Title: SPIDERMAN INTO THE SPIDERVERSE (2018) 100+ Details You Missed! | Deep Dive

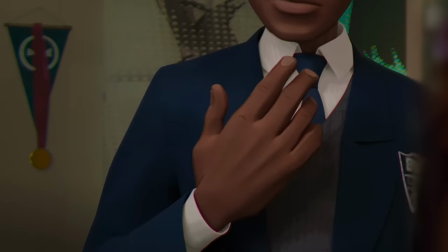4:18 yeah miles taps that highlighter on his throat with the impact lines on the tap showing how he's trying
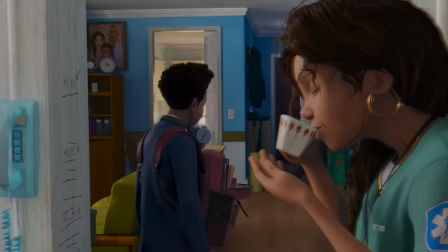4:23 to hit the high note now there is a metal hanging on this banner in a way that many say He looks like Deadpool or the Prowler. I think it's just a medal on a banner,
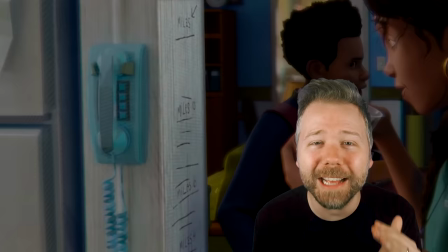4:30 but then miles passes this post his height chart shows his past height at age 10 with lots of
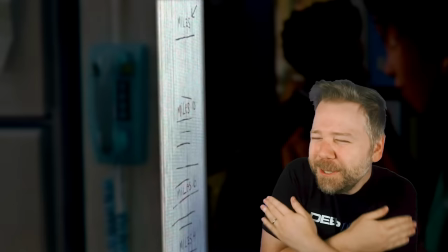4:34 lines of past measurements But how after that he stopped getting measured as often because he's a cool teenager.
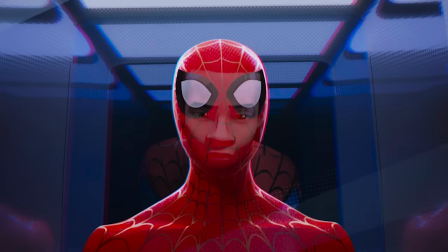4:39 Yeah This also sets up miles symbolic growth spurt of this movie growing into the role of spider-man And yes,
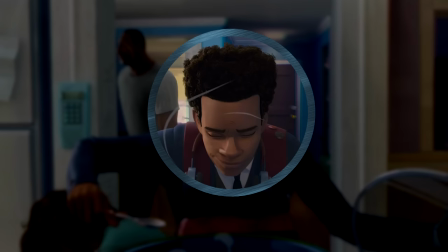4:45 that smile miles gives upon smelling the steam of his mom's rice It's just so so authentic the
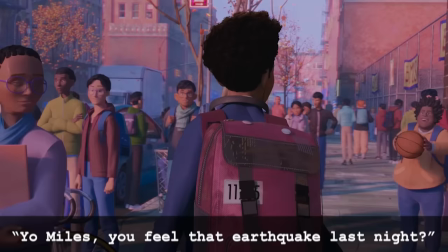4:49 animators made 1610 a home We would die to protect when the neighborhood kids asks Yo,
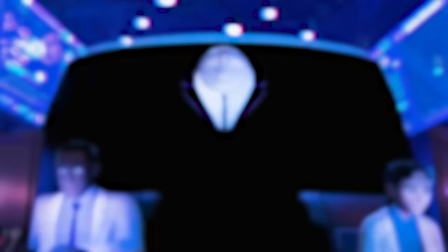4:54 Miles, you good at Earthquake last night?
Yes, Earthquake, Ananda Fiske's Underground Collider experiments.
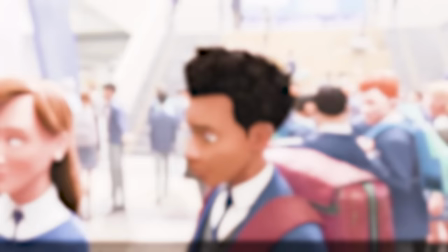5:00 Miles trips on his own shoelaces since it's his choice to leave them untied.
Yeah, I'm aware.
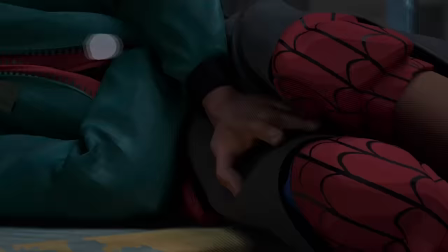5:05 It's a choice.
Which later causes him to trip over the ledge and break the thumb drive. Only during his heroic jump do we see that he finally ties his shoes.
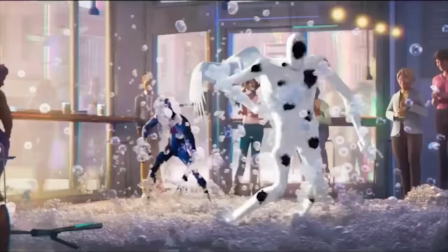5:12 His dad pulls up in a cop car with a plate RFD 960, which is the plate of the detective's car in Law & Order. Jefferson points to the long line at the new Foam Party Coffee Shop, which Miles and The Spot literally have a foam party in in the sequel.
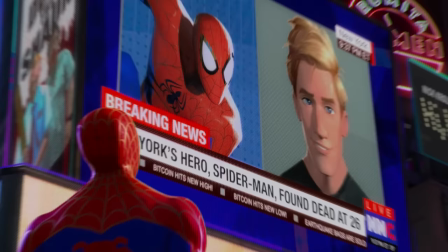5:23 There's a news report about the earthquakes with ticker texts, Bitcoin hits new high with intro to futures market.
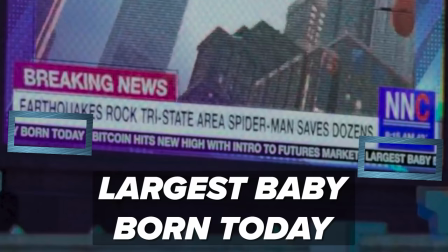5:29 Later during the report of Peter's death, the report is Bitcoin hits new high, and then immediately Bitcoin hits new low.
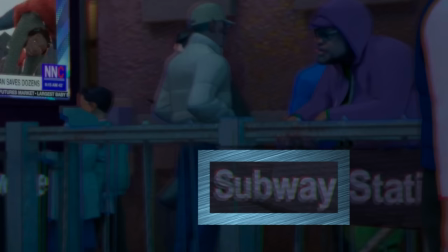5:34 Other ticker texts reads, largest baby born today, which is ridiculous. Now, this is a really nerdy font detail, but the subway signs are all in the Ariel typeface.
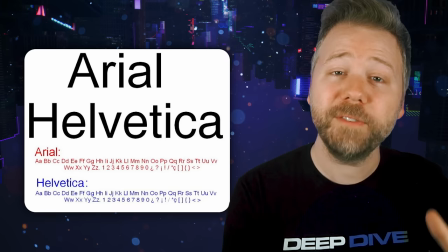5:43 In New York and real life, they're in Helvetica. But in 1992, Ariel was introduced by Microsoft as an alternative to Helvetica.
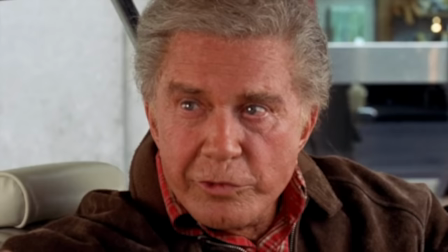5:50 Miles' dad says, You know, with great ability comes great accountability.
That's not even how the saying goes.
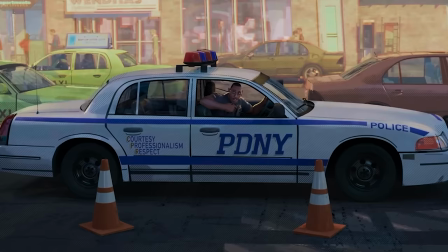5:55 Yeah, Uncle Ben's words obviously immortalized to the regular folks of this world.
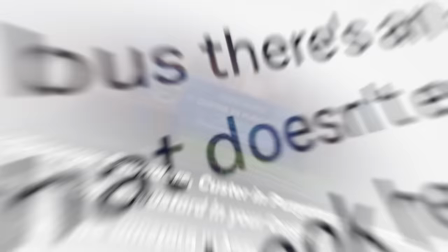5:58 And when he drops Miles off, a taxi passes with the ad, George Saunders, Custer in Purgatory, put some mustard in your custard.
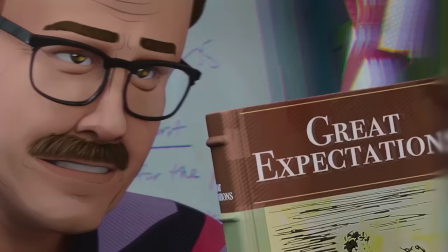6:04 Which the co-director said is a book that doesn't exist, but they asked the author Saunders for the name of a book that he would write in an altering universe.
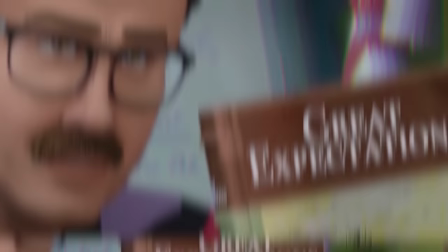6:10 Miles' English teacher assigns Charles Dickens great expectations.
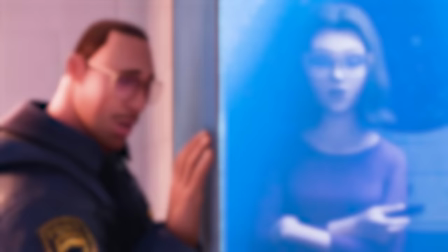6:13 Now notice, the cover features characters embracing in a cemetery, just like Miles will do when he meets Peter B. Parker later. but thematically this inspires miles no expectations
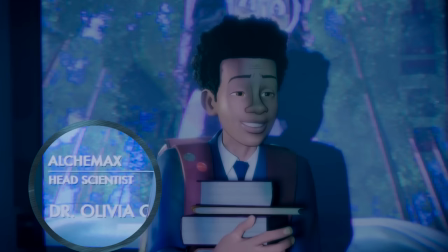6:22 wall art his defiance to the expectations set for him by his parents and teachers miles interrupts a video projecting alchemist head scientist dr olivia oh
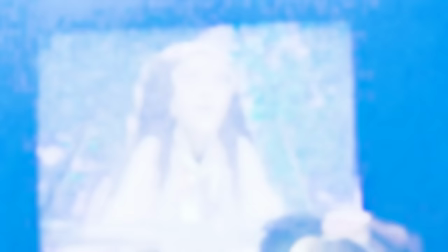6:30 and it's cut off to hide the reveal but we'll later learn that is octavius a little clue here for classes lenses are octagon shaped
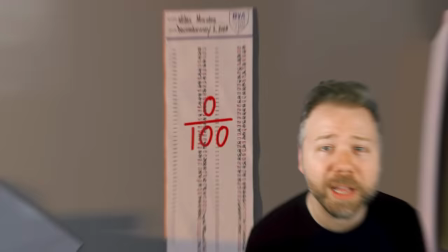6:37 miles test comes back zero out of 100 it's a true or false test meaning miles must have known the right answers to get them all wrong but notice at
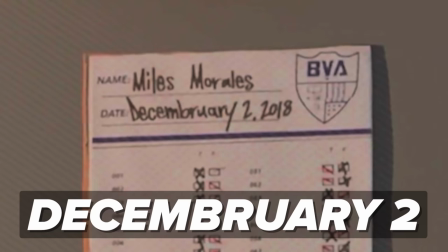6:44 the top he wrote decembruary second showing how he's trying way too hard to look stupid.
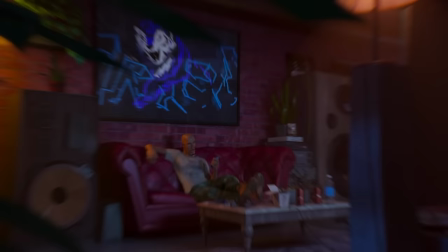6:49 In Miles' dorm room, he has a poster of Chance the Rapper, who wears a number four hat in this universe instead of a number three hat.
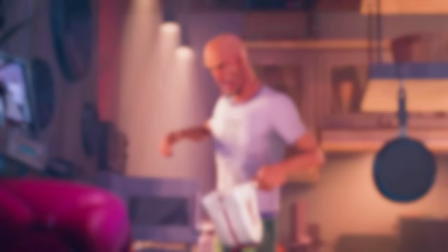6:54 The painting in Aaron's apartment shows a predator cat, and if you look closely at those skewed words, that is the word prowler.
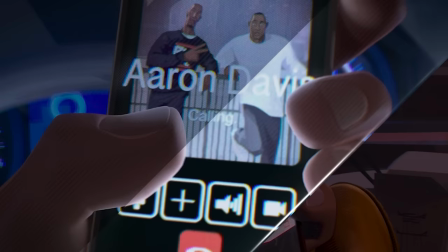6:59 Aaron also wears a t-shirt with a panther on it, Brooklyn Muay Thai Club, but the wallpaper of Aaron's phone shows his brother Jefferson giving him a noogie.
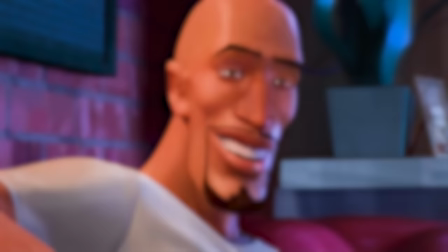7:05 Later, we see the background of Jefferson's phone. It's a photo of the brothers older and further apart. So Jefferson looks at the relationship of when they drifted apart.
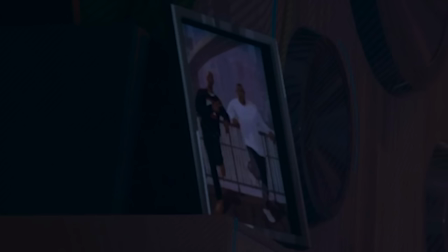7:11 Aaron just remembers the good old days, but that photo on Jefferson's phone is actually framed in Aaron's apartment if you look closely. I just love it when artists put these little details in there to convey how these characters feel about each other. On Aaron's TV, he watches the episode of Community where Donald Glover as Troy wears Spider-Man pajamas.
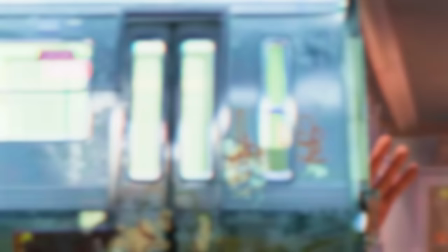7:25 Donald Glover voiced Miles Morales in the Ultimate Animated Series. There was a campaign for him to play Miles in live action, but he does play Aaron Davis in live action in the MCU in Spider-Man Homecoming.
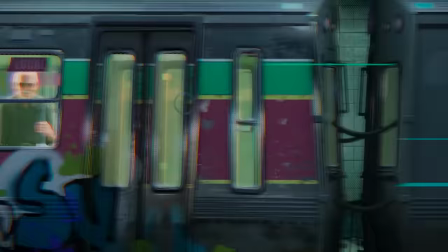7:33 Now, the passing subway transition includes a brief passing cameo of Stan Lee.
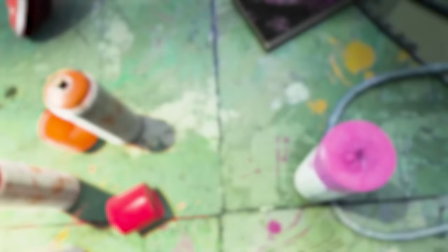7:37 As Miles paints, the alchemist Spider hops from can to can and notice how it blends in with the color, foretelling Miles' cloaking ability.
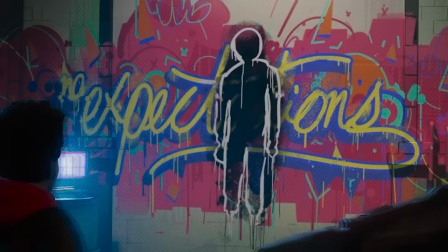7:43 His wall art is complete with aaron painting miles silhouette over the words no expectations creating an image that actually recalls the spot and across the
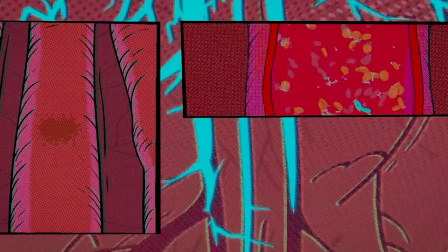7:50 spider verse but when the spider bites miles it releases blue bolts of electricity that go down through his skin tissue and then reaching his capillaries and bloodstream showing
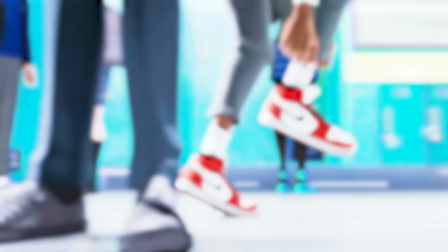7:57 how electricity will also be part of his power set miles grows out of his clothes and starts thinking in yellow text boxes and then when
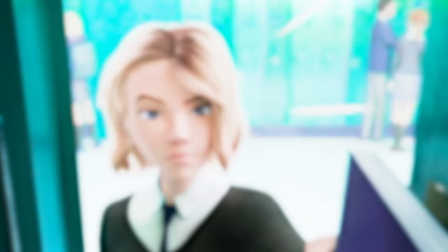8:03 he first stumbles through school you can actually see gwen's feet behind him we later see her point of view of the same moment when we catch up with
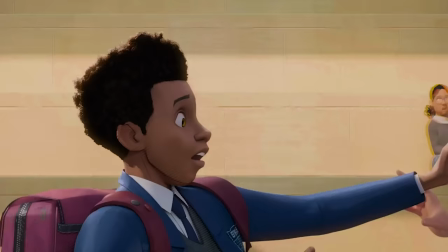8:09 her miles tries to apply aaron's shoulder move but he sticks to gwen's hair My own a dance fight.
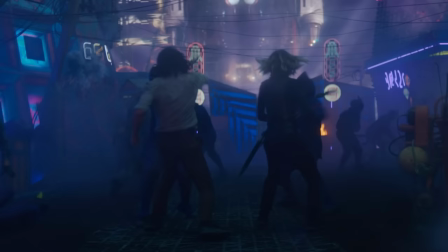8:17 Ooh, I'd mentioned my MCU theory of dancers versus non-dancers like with Loki and Sylvie Some people just become dancers when they bump into their
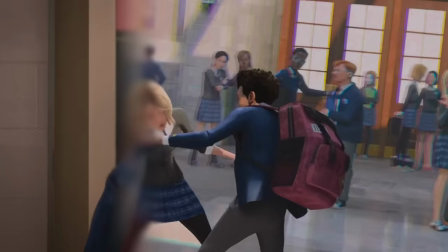8:24 alternate selves the animated spider verse is separate from the MCU But it's just interesting to see this theme apply here to miles runs into the security guards office
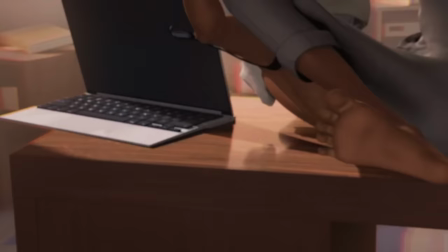8:31 by mistake and slaps his laptop
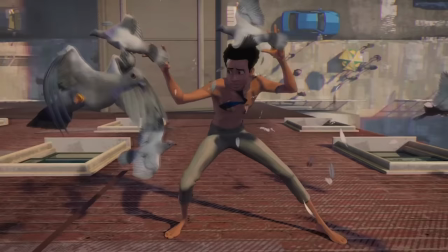8:35 The other guard had been listening to the Christmas album that we saw earlier and Chris Pine himself does the vocals here While Miles sticks to the wall outside,
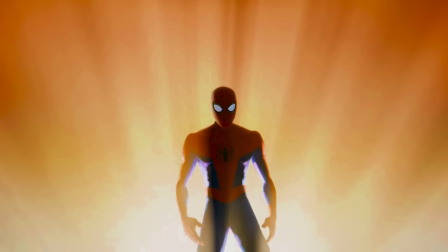8:41 a flock of pigeons fly past Miles and two stick to him. Pigeons flew past Peter Parker earlier too, if you remember, but he looks super cool and smooth.
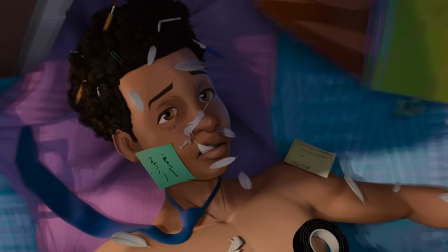8:48 The classroom Miles passes as a, hey in there kitty poster, like it's encouraging Miles. And then when he lands back in his room, we see Amazing Fantasy number 15.
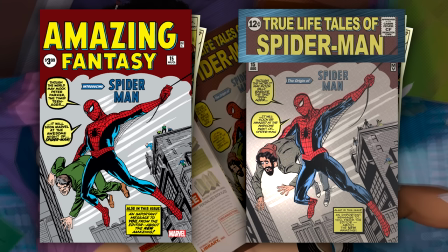8:55 This is the first comic appearance of Spider-Man, but notice the cover has been changed to the true life tales of Spider-Man. He's carrying a different guy and his name in these comics is not Peter Parker. It's Billy Barker, since Peter's identity in 1610 would still be a secret.
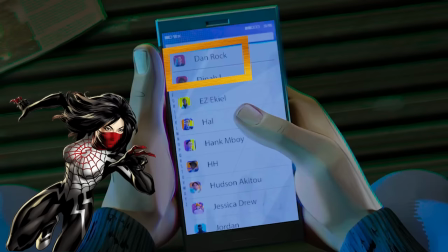9:08 On Miles' phone are contacts Cindy M. for Cindy Moon, aka Silk from the Marvel Comics, Jessica Drew, Spider-Woman, an all-universe version of Spider-Man that we'll meet in Across the Spider-Verse,
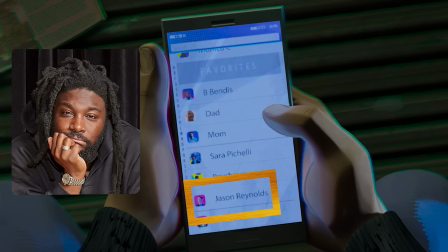9:16 and flanking mom and dad on the list are B. Bendis and Sarah Pacelli. For Brian Michael Bendis and Sarah Pacelli, the two creators of Miles Morales, arguably his parents, Jason Reynolds is also on the screen.
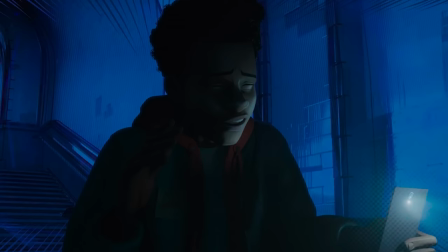9:26 He's the author of a Miles Morales YA novel. Now, I love how Miles' spider sense lures him into Peter's battle with Green Goblin.
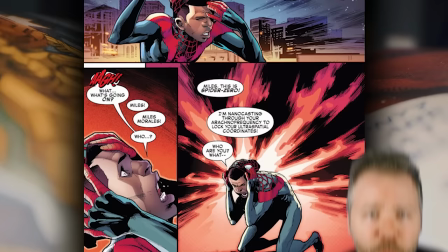9:32 In the Spider-Verse comics, this is called Arachnofrequency, And it's a kind of multiversal cosmic force that all spider people are linked to.
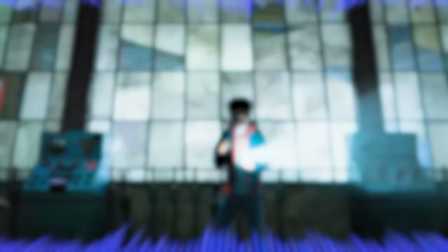9:38 So really, this sense is what guided Miles here. That initial lookout is colored red and blue.
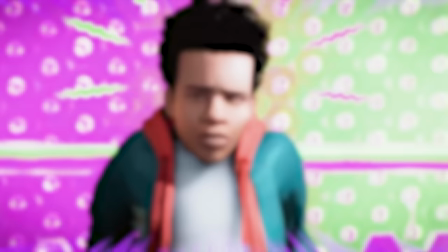9:43 And when Miles and Peter come face to face, Miles' spider sense gives Peter a red and blue aura, while Peter initially sees Miles with a green and purple aura.
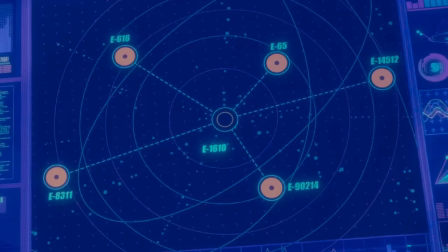9:51 Those are goblins' colors, a threat. But then seconds go by, and it transitions to save red and blue, a Spider-Man just like me. Wilson Fisk's screen shows the six linked dimensions,
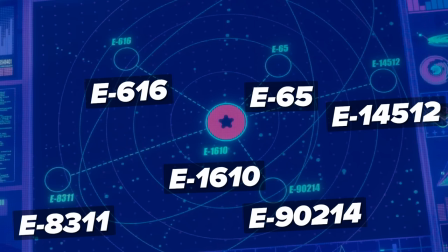10:00 1610 at the center then e616 e65 e90412 e14512 and e8311 those are all the exact
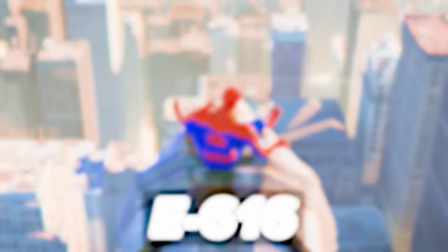10:07 universal designations for all these characters 1610 is for miles morales 616 peter b parker 65
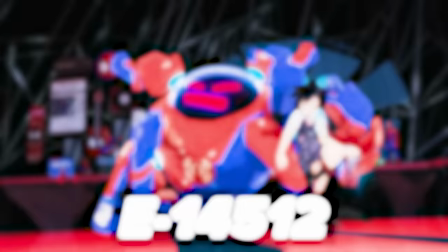10:13 for spider gwen 90412 for spider-man noir 14512 for penny parker and 8311 for
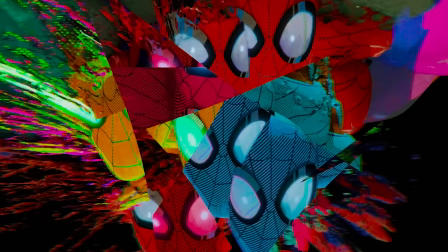10:18 spider ham peter porker we see flashes of some of these when goblin shoves peter's head into that beam which looks a lot
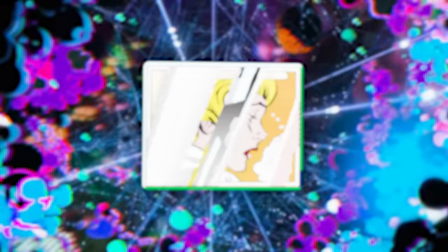10:23 like inky ben day dots like the very fabric of this existence is the ink of a comic book and when the collider explodes.
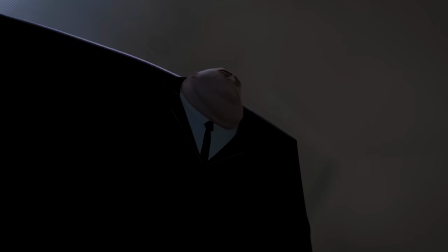10:29 In that shockwave, you can see the five other spider people blasting across the city. Peter tells Kingpin his family is gone, and Kingpin, in rage, slams both of his fists on him.
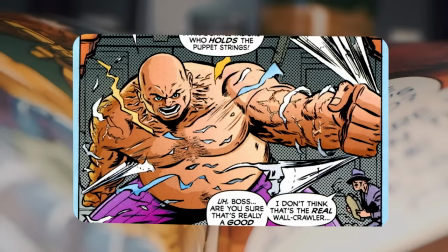10:38 This exact move is a visual reference to the Daredevil Gang War comic. This was the storyline that reinvented Kingpin into the rage monster we know him as.
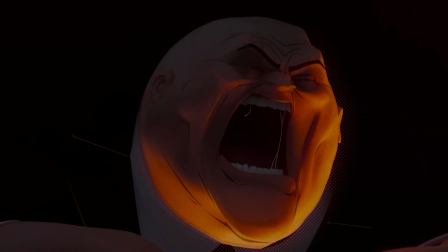10:45 And notice how they also added a bit of drool on Kingpin's scream to underscore his savagery.
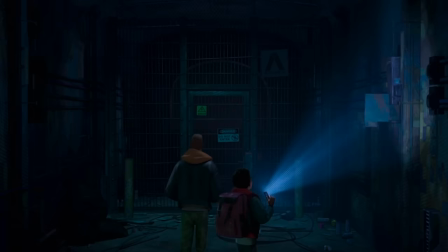10:49 Prowler chases Miles through the subway, the reverse of the route these two took to get down here initially.
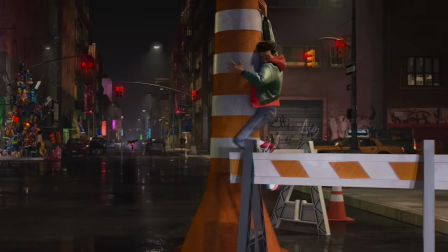10:54 We see smoke billeting up from Prowler's muffler, and it's steam that Miles hides in from that vent pipe.
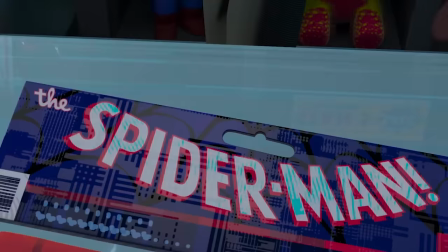10:59 He passes that residual glitching pile.
Yeah, I think it's a Banksy.
This Brooklyn bystander is confirmed in the credits to be a vocal cameo by Post Malone.
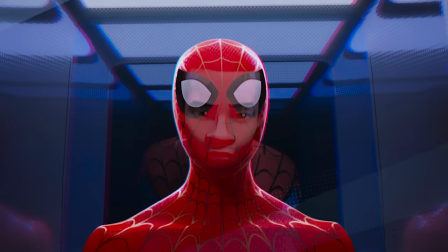11:06 Miles buys a Spider-Man costume from Stan Lee.
Can I return it if it doesn't fit? It always fits.
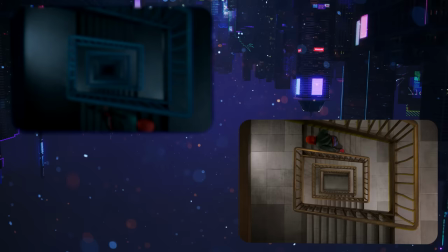11:12 Eventually.
Setting up Miles' metaphorical growth into the Spider-Man suit in this movie, Miles attempts a jump test, first a building with a stairwell you cannot see the bottom of, then a shorter one with a visible ground floor.
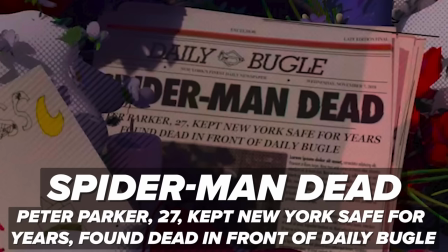11:22 After breaking the thumb drive, miles visits peter's grave and there is a daily bugle newspaper spider-man dead peter parker 27 kept new york
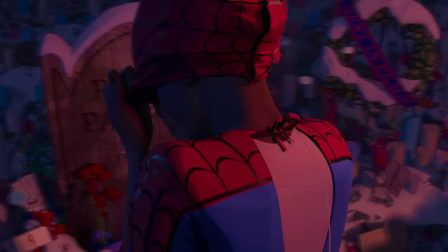11:29 safe for years found dead in front of daily bugle of course they work in the daily bugle into the story but peter b parker sneaks up behind him and
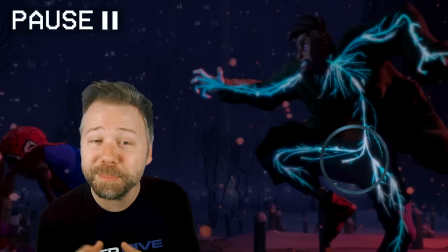11:36 miles electrocutes him we see peter b parker's nervous system not a skeleton it's nervous system electrifies which is more realistic and yeah those nerve endings down there well and across the spider-verse mayday parker has to come from somewhere so geology is a 22-time award-winning skin hair and body care company
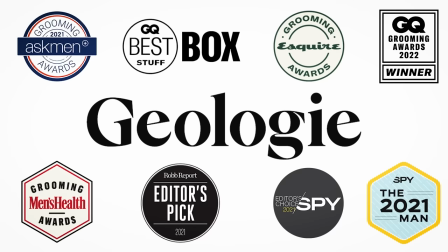11:53 recognized in Men's Health, Oprah Daily, Hypebeast, Birdie, Esquire, and GQ. Their products are built around just a handful of powerful, proven ingredients that have been trusted by dermatologists for decades. Just take a quick 30-second diagnostic quiz, and Geology will create a simple and effective skincare or haircare routine customized just for you.
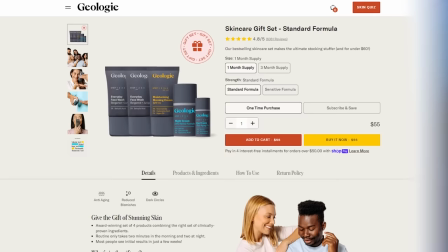12:10 Geology's co-wash and their deodorant are just so great, and I use them all the time.
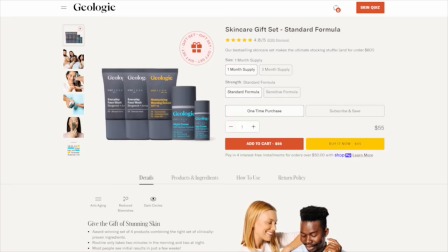12:14 Right now, they're offering a special offer for a skincare sampler pack, and Geology's skincare stuff is in a league of its own.